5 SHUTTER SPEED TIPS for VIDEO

What's up you guys, it's Jordy here for cinecam.net and let's first get this out of the way here. I actually cut myself this weekend, I even have a stitch in there, so now we just have to wait until that is healed up. But that is not important, what is important though, is that we're going to look at five tricks on how to use your shutter speed.
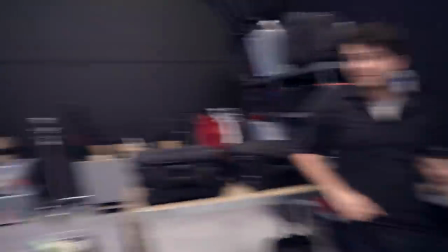(0:18) Yannick, catch! Whoa! Nice one.
First up, a big shout-out to Videoblogs who are sponsoring us today.
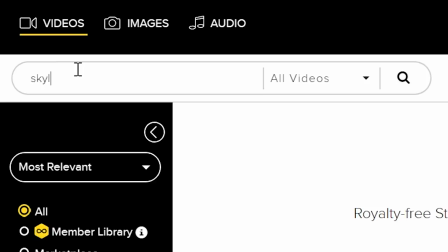(0:31)
It's a huge video stock library where you can download unlimited templates, video effects, clips and so much more for a single price per year. To find out more, you can click the first link in the description below. The shutter speed is the refresh rate of your digital camera.
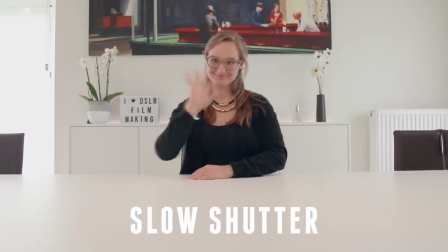(0:44)
The slower the refresh rate is, the more motion blur we see, as the sensor is exposed longer to the light.
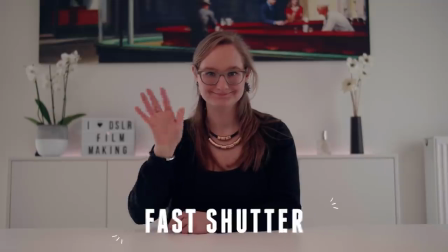(0:50)
On the opposite, when the shutter speed is faster than normal, everything is super sharp as the sensor gets exposed super quickly. A normal shutter speed gives us a natural motion blur, just like the eyes would see. A simple rule is to take the double of your frame rate, so if your frame rate is 25 frames per second, your shutter speed should be 1 50th of a second. Now, there are many occasions where you don't want a normal shutter speed and here are five reasons why.
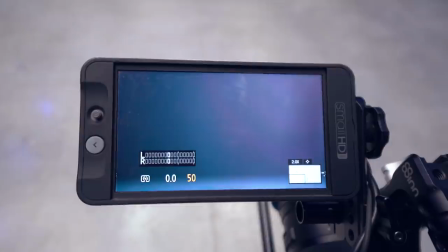(1:14)
The first one is to bring a more dramatic look to your action films. We're going to increase the shutter speed to around 1 200th of a second. Now, having this on a 25 fps recording, we actually have a 4 times faster shutter speed than normal. This trick is actually used in many action or war films.
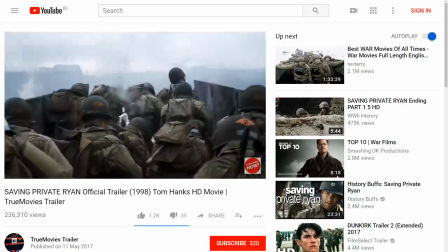(1:31)
And one of the most iconic ones is saving Private Ryan to make the explosions and blood spatters more crungy and sharper.
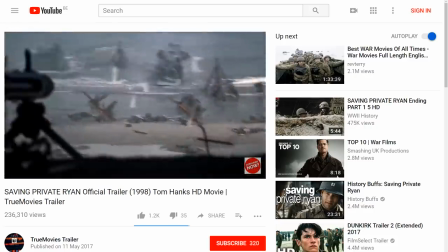(1:38)
And this even added a more realistic tone to the film. Here you can see Yannick and Lorenzo boxing.
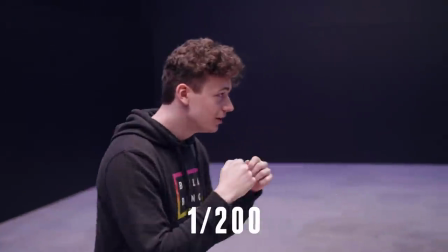(1:43)
The first example is with a normal shutter speed of 1 50th. And now I'm switching to 1.200 of a second, which makes the entire boxing scene more dramatic.
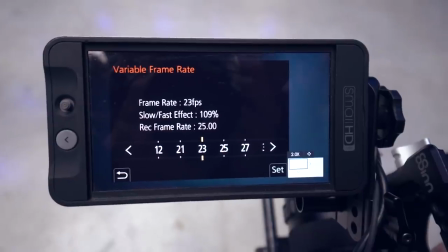(1:52)
The next shutter speed trick is the opposite. I'm going to shoot at 25 fps with a shutter speed of 8.
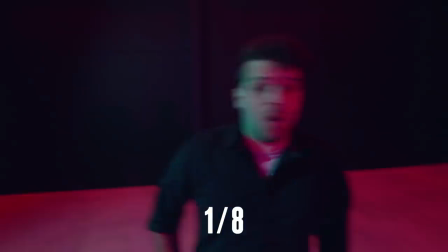(1:58)
And this gives us a lot of motion blur, which could reflect on the dizziness of your actor, who might have just taken some drugs.
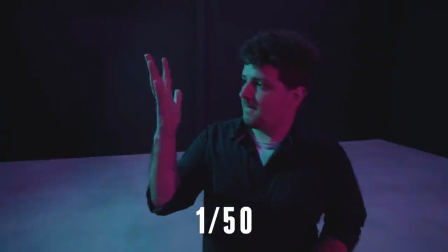(2:04)
Now here's that same shot with a normal shutter speed. As you can see here, the whole feeling of it is just gone. Shutter speed tip number 3!
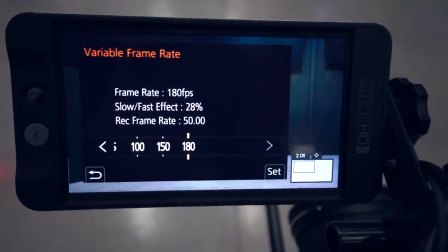(2:11)
If your camera can shoot slow-mo, for example at 180 frames per second, you want to set your shutter speed at 1.360th of a second. However, if you're shooting a fast action, which is very often the case, I would actually suggest setting it a bit faster.
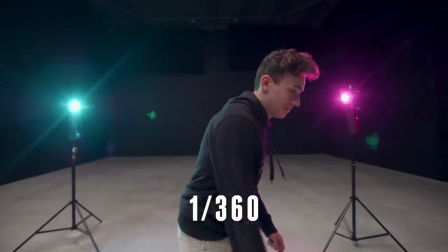(2:25)
Here I'm filming at a normal shutter speed. We're seeing a normal motion blur, but the audience can't focus on the blurry details, which become more prominent in slow motion.
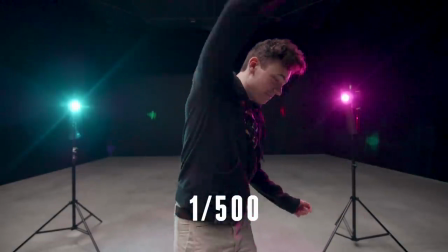(2:34)
So what I usually tend to do is set my shutter speed to 1.500th of a second, which slightly makes the moving parts crispier and sharper.
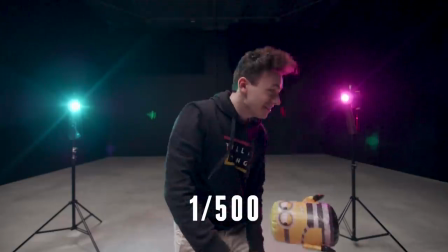(2:42)
And this is more pleasant for the audience, as they can see the details now a lot better. The next one is about timelapses. A beginner mistake that I've seen a lot is where someone would let their camera roll and just speed up their clip in post-production.
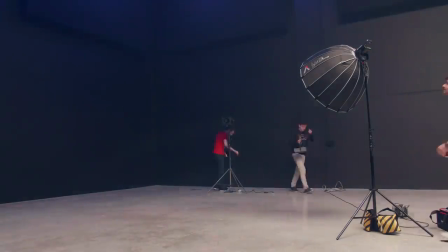(2:53)
But what you're actually doing when speeding up a clip is changing its frames per second.
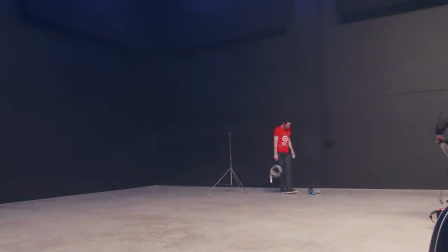(2:57)
So, your shutter speed should also change, but that is something that you can't do in post-production.
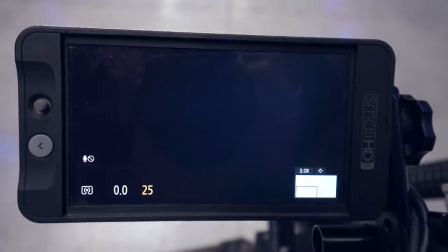(3:03)
Some cameras, like the GH5, allows you to change the FPS in camera, and that tells me that I need to change my shutter speed to 1 fourth when my FPS is 2.
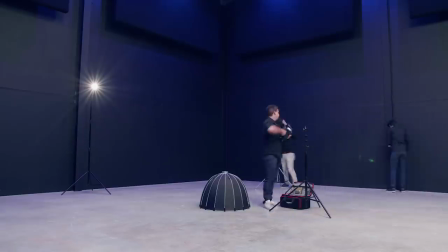(3:12)
This gives me a natural motion blur when the clip is played back at a higher speed.
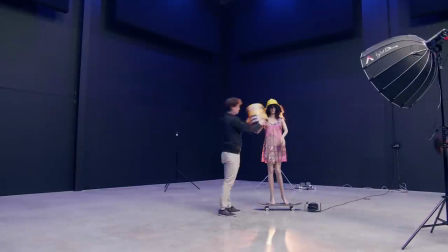(3:15)
If you can't film at a low FPS, then do try to set your shutter speed lower so that your motion blur is natural when you're speeding it up in post. And then the final tip for this video is when you're shooting in a dark environment. You can't increase your ISO endlessly or you will see too much noise. And that is why you don't have to be afraid to lower your shutter speed a tiny bit, exposing your sensor more.
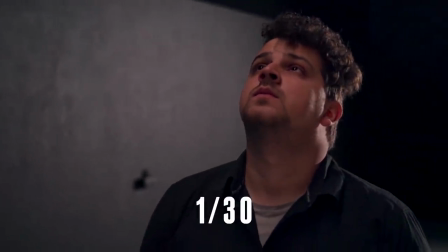(3:37)
Definitely when there's not much movement in your shot, the extra motion blur is not big of a problem. Here I'm shooting at 1 30th of a second. And the same goes when you're filming outside and you forgot your ND filter. Instead of closing your aperture all the way and having everything in focus, you could increase your shutter speed to around something of 125,
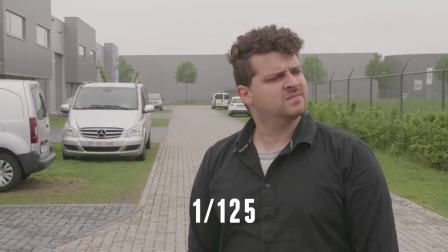(3:55)
and thus you can open your aperture a tiny bit more, having the background more out of focus. If you enjoyed these tips, then I'd love to invite you all to our complete DSLR filmmaking class.